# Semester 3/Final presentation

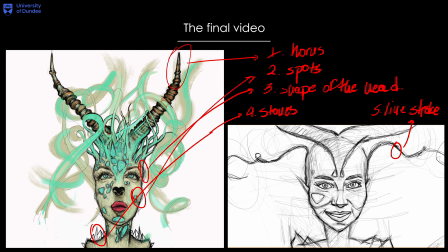The changes that have been done to simplify the video, it was on the horns, some spots on her face, the shade of the head, the little stones on her shoulders, and the line stroke that I used in my finals.
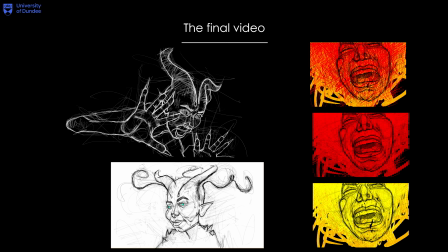As a second consequence, it was impossible for me to put all the color that I was planning to put in my final video. Since it's frame by frame, it is more than impossible for one person to cover a whole video with coloring,
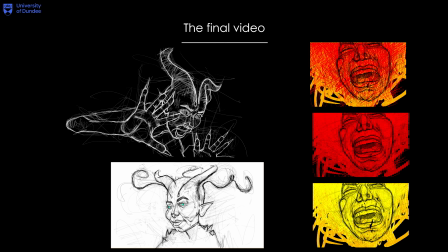especially the way that I was using my lines. So I came with a different solution. The solution of playing black and white, minimal, and negative film wherever it's necessary.
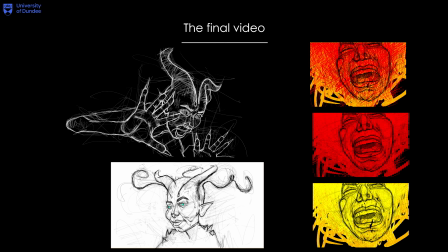The use of color was only to define the drama in certain scenes, as the scene of the panic attack that she's having in the end.
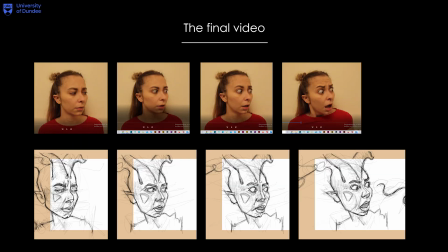Later on, I proceeded to the acting of my main character and how it's gonna move. Since I want to give a smoother move, I had to draw more in-betweens. Thankfully, the character was likewise inspired from my face.
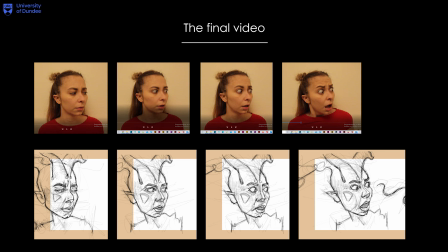So taking videos of myself and breaking it down in betweens, I found the key positions to design and do the sketches and the movement.
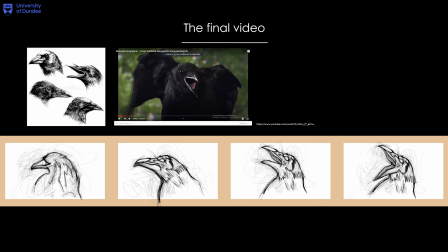Similar to the design of the main character, I had to proceed to the design of the secondary characters, such as, for example, the crow or else the raven. The specific reference is taken from YouTube in a video of National Geographic.
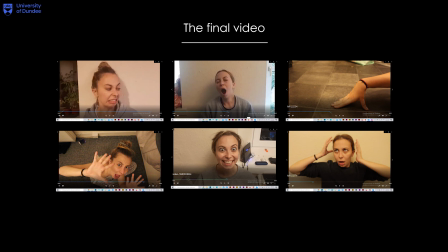In order to conclude the main character's acting, I had to sketch 114 different sketches.
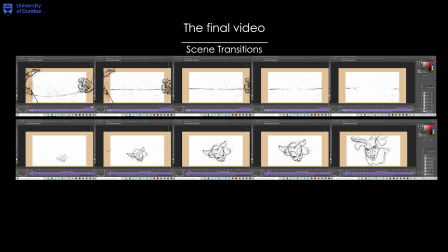Proceeding to my final video, I came across facing the meanings of directing. So my first choice was to add some scene transitions in between, like coming up the character from a difficult or weird angle in the scene.
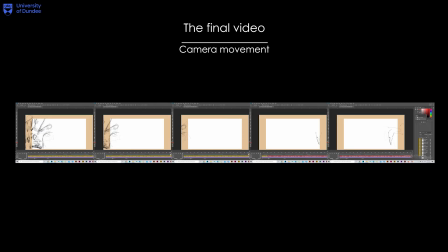Another technique that I meddled with was the camera movement, in which, in order to move the camera from right to the left, you have to sketch exactly from the opposite side, coming out the sketch from the frame.
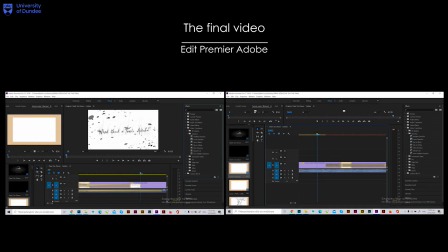After I finish the sketching of my assets, I proceed in editing the video in Premiere Adobe Suite, in which it gave me the chance to add some extra effects in between the scenes.
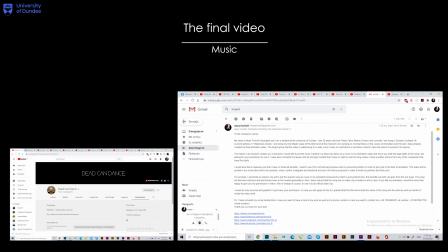Finally, I put a lot of consideration when it came to the matter of music. And my first choice was to put the song Cantata from Dead Can Dance. Unfortunately, though, the rights are still in YouTube.
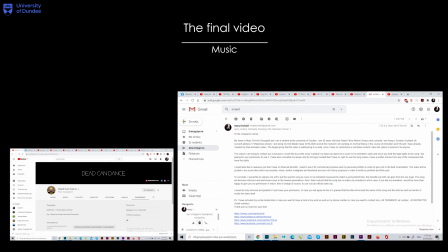That is why I contacted formal email to the companies asking about the permission to using the song.
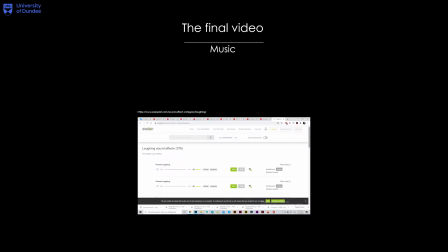That is why I am taking a second effort to follow my original plan and put just sounds from Zapsplat.
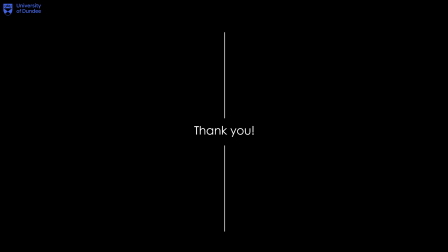This is the end of the presentation. Thank you so much for watching my video.